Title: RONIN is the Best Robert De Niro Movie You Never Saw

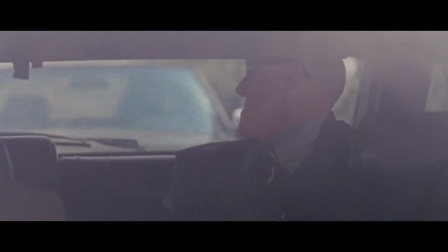4:10 He likes character-driven action pictures, and of course he admitted that he had a lot of experience doing films like that with Black Sunday and French Connection 2.
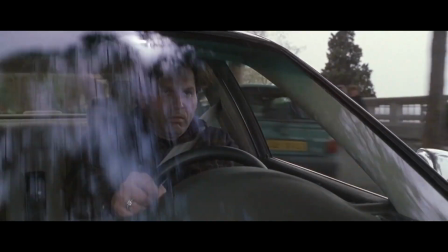4:19 The director was also excited to film in France, where he had shot 4 other movies during his career.
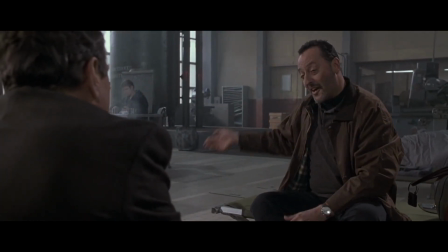4:23 I am the tour guide. Over there is the Eiffel Tower, over here the Louvre, over there les toilettes.
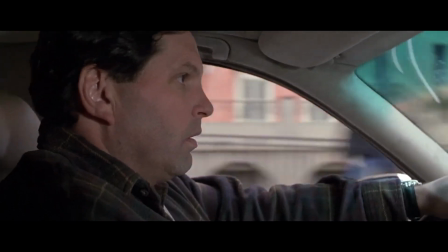4:31 Frankenheimer assembled a crew of colleagues from other projects including editor Tony Gibbs, set designer Michael Hannon, and costume designer May Roth.
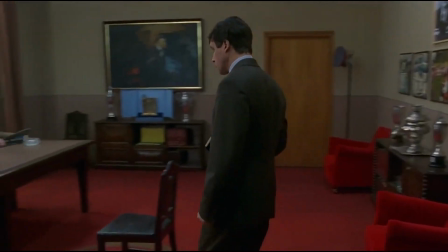4:39 He chose Robert Fraze as his cinematographer because he was French,
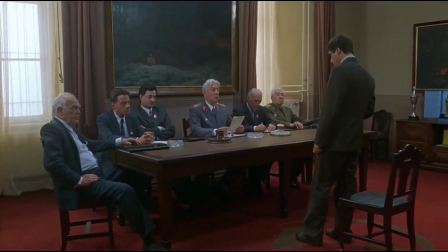4:44 and also based on his work on the stylish HBO serial killer movie Citizen X.
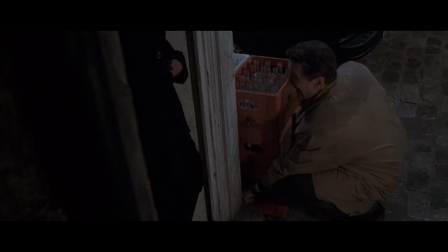4:49 Frankenheimer selected Robert De Niro for the lead role in this film and always considered him a dream choice for the main character. Of course,
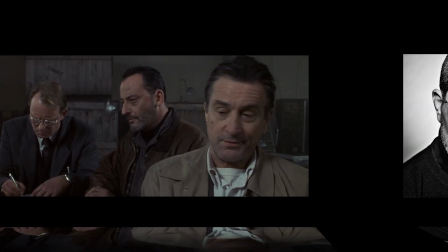4:57 when a name as big as De Niro signs on, the script needs to be beefed up a bit, and it was decided to bring on the acclaimed writer David Mamet for the job.
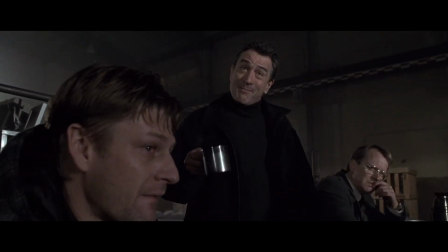5:04 Mamet added a love interest and worked on several scenes, and the Writers Guild Association granted him a screenwriting credit on the movie.
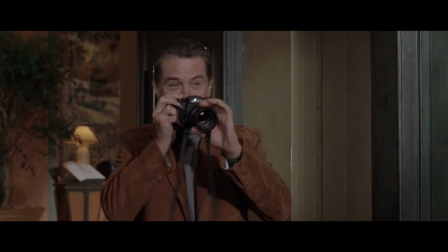5:10 Zeike's attorney claimed Mamet's contributions were minor, while Frankenheimer reportedly said they were substantial, and that they didn't shoot a single line of Zeike's version.
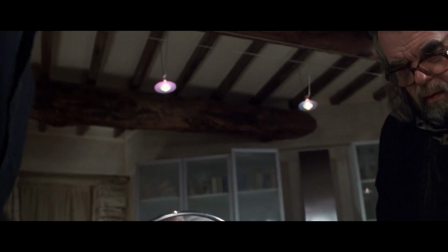5:19 In an open letter to Variety in September of 1998, Frankenheimer adjusted his statement and said J.D.
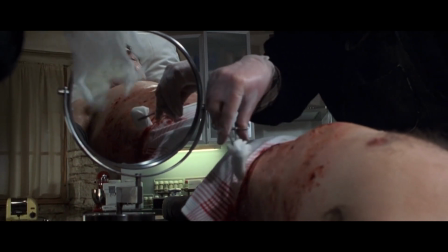5:25 Zeike is unequivocally entitled to the first position screenwriting credit as well as the sole story credit he was awarded by the WGA.
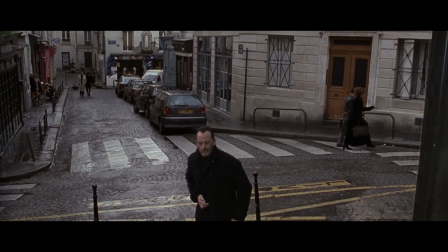5:32 He deserves recognition for his significant contribution to the film, and I'm proud to have worked with him.
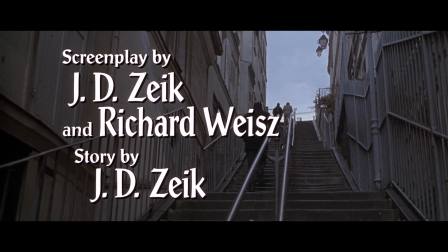5:37 Mamet, per his personal policy never to take credit unless he was the sole writer, is credited as Richard Weiss.
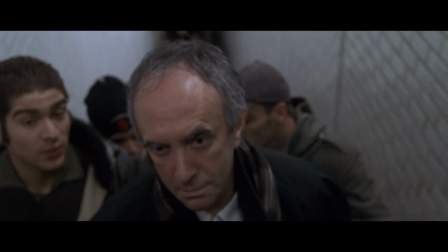5:45 Ronin was filmed over 78 days in 1997 with a pretty sizable budget of $55 million.
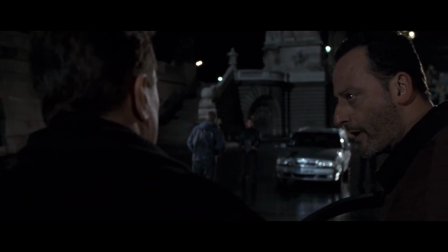5:51 What would I profit from your death? Well, you'd have the money.
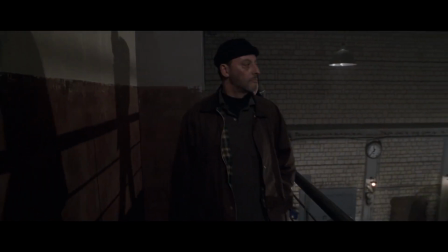5:56 I have the money already.
Much of the film was done in an abandoned workshop in Aubervilliers, as well as the historic Arles Amphitheater,
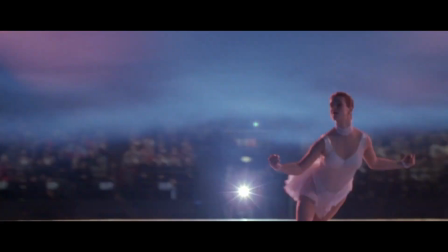6:04 along with scenes in Cannes, La Turbie, and Villefranche. A scene at the end of the film even featured 2,000 extras.
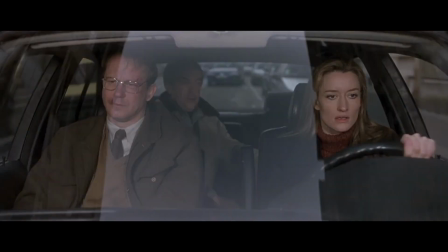6:11 Ronin did not employ a second unit director or a camera operator for action sequences,
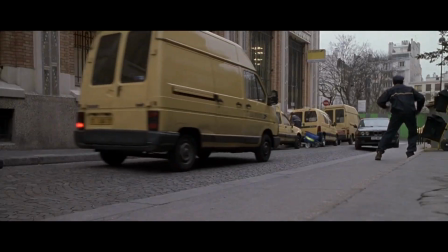6:15 which added an additional 30 days for Frankenheimer and Prix to oversee because there were a ton of driving sequences.
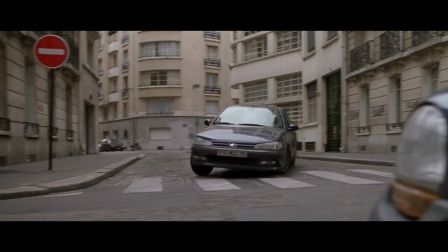6:22 Frankenheimer's trademark use of wide-angle lenses resulted in much of the film being shot in Super 35mm.
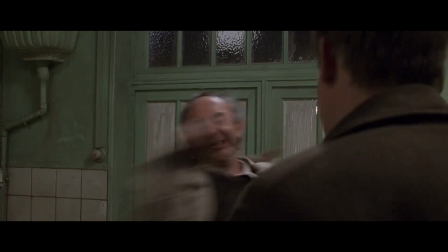6:28 He also elected to avoid bright colors and asked actors and extras not to wear them either so that the film could
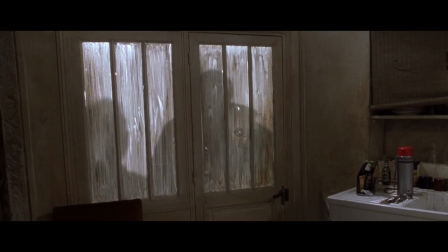6:34 be processed with Deluxe's color contrast enhancement to give the film deeper blacks and heightened film grain,
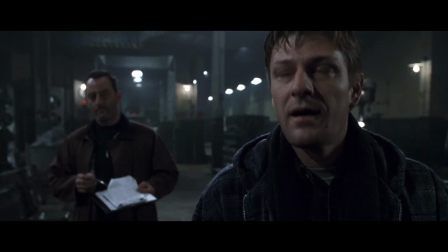6:40 which of course is very evident if you watch the HD version of the film.
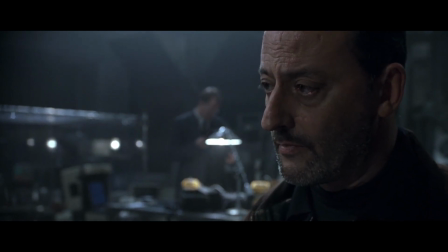6:44 Prix also used a wide range of cameras, including Panaflexes for dialogue scenes, Aeroflex for car chases, and Steadicam for others.
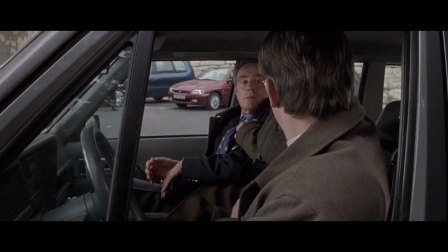6:52 In the end, 2,200 shots were filmed for Ronin. To achieve the car chases, Frankenheimer refused to use CGI and instead storyboarded every element. The actual actors were placed in the vehicles, which were driven up to 100 miles per hour by trained drivers, including Formula One driver Jean-Pierre Jarier.
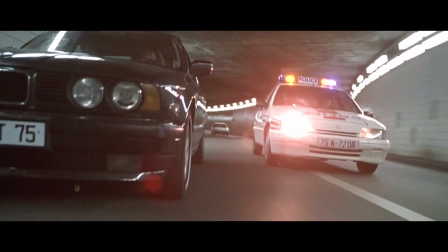7:09 The main cast were also enrolled in driving school before production began to lend realism to their sequences.
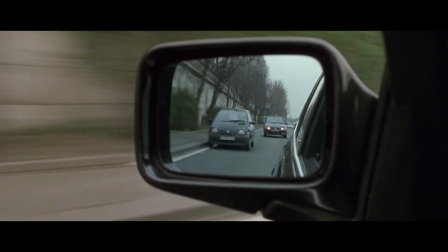7:15 Frankenheimer also did not want to cheat by tweaking the film speed, but some scenes were shot at 21 or 22 frames per second.
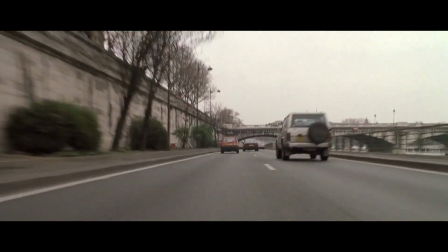7:22 Point-of-view cameras were also employed, mounted on the front wheel of vehicles to heighten the intensity and speed.
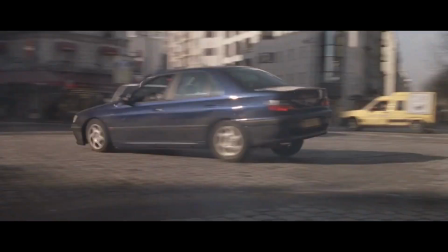7:27 The final chase, the film's best sequence, used 300 stunt drivers.
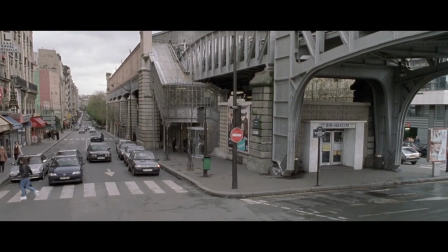7:32 4 BMW 535i's and 5 Peugeot 406's were cut in half to allow actors to be placed inside and get better shots.
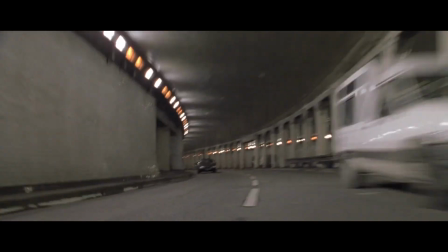7:40 Frankenheimer also elected to use very little music for the final scene, as he felt the blend of sound effects and score would not work well.
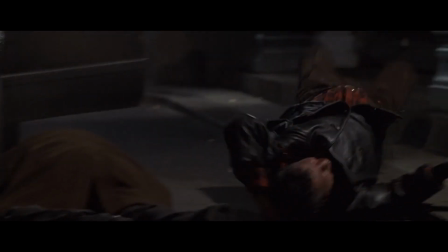7:47 Similar to his qualms about car chases, Frankenheimer did not film any gunfights in slow motion, as he believed actual on-screen violence should be shown in real time.
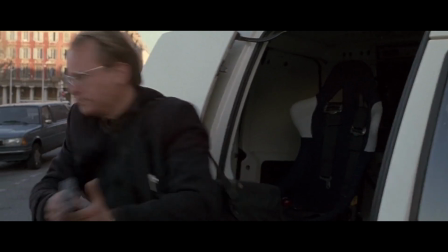7:56 The cast were trained in weapons handling by Special Air Service veteran Mick Gould.
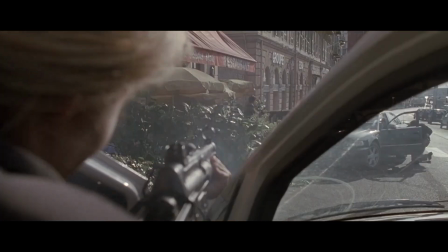8:00 The movie also employed a score by Czech composer Ilya Simral, his first for a studio film.
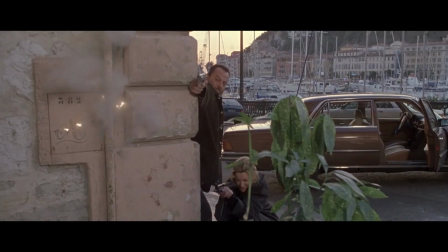8:06 Ronin works as a mixture of all the elements that make John Frankenheimer's best movies so good.
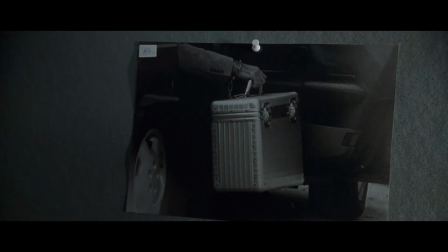8:11 Firstly, echoing the MacGuffin from the work of Hitchcock, Ronin uses mysterious briefcase as the goal of all the characters.
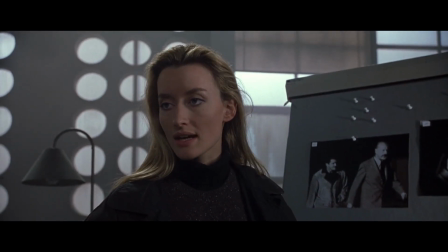8:17 They all want to obtain this briefcase, and we never learn what's inside of it.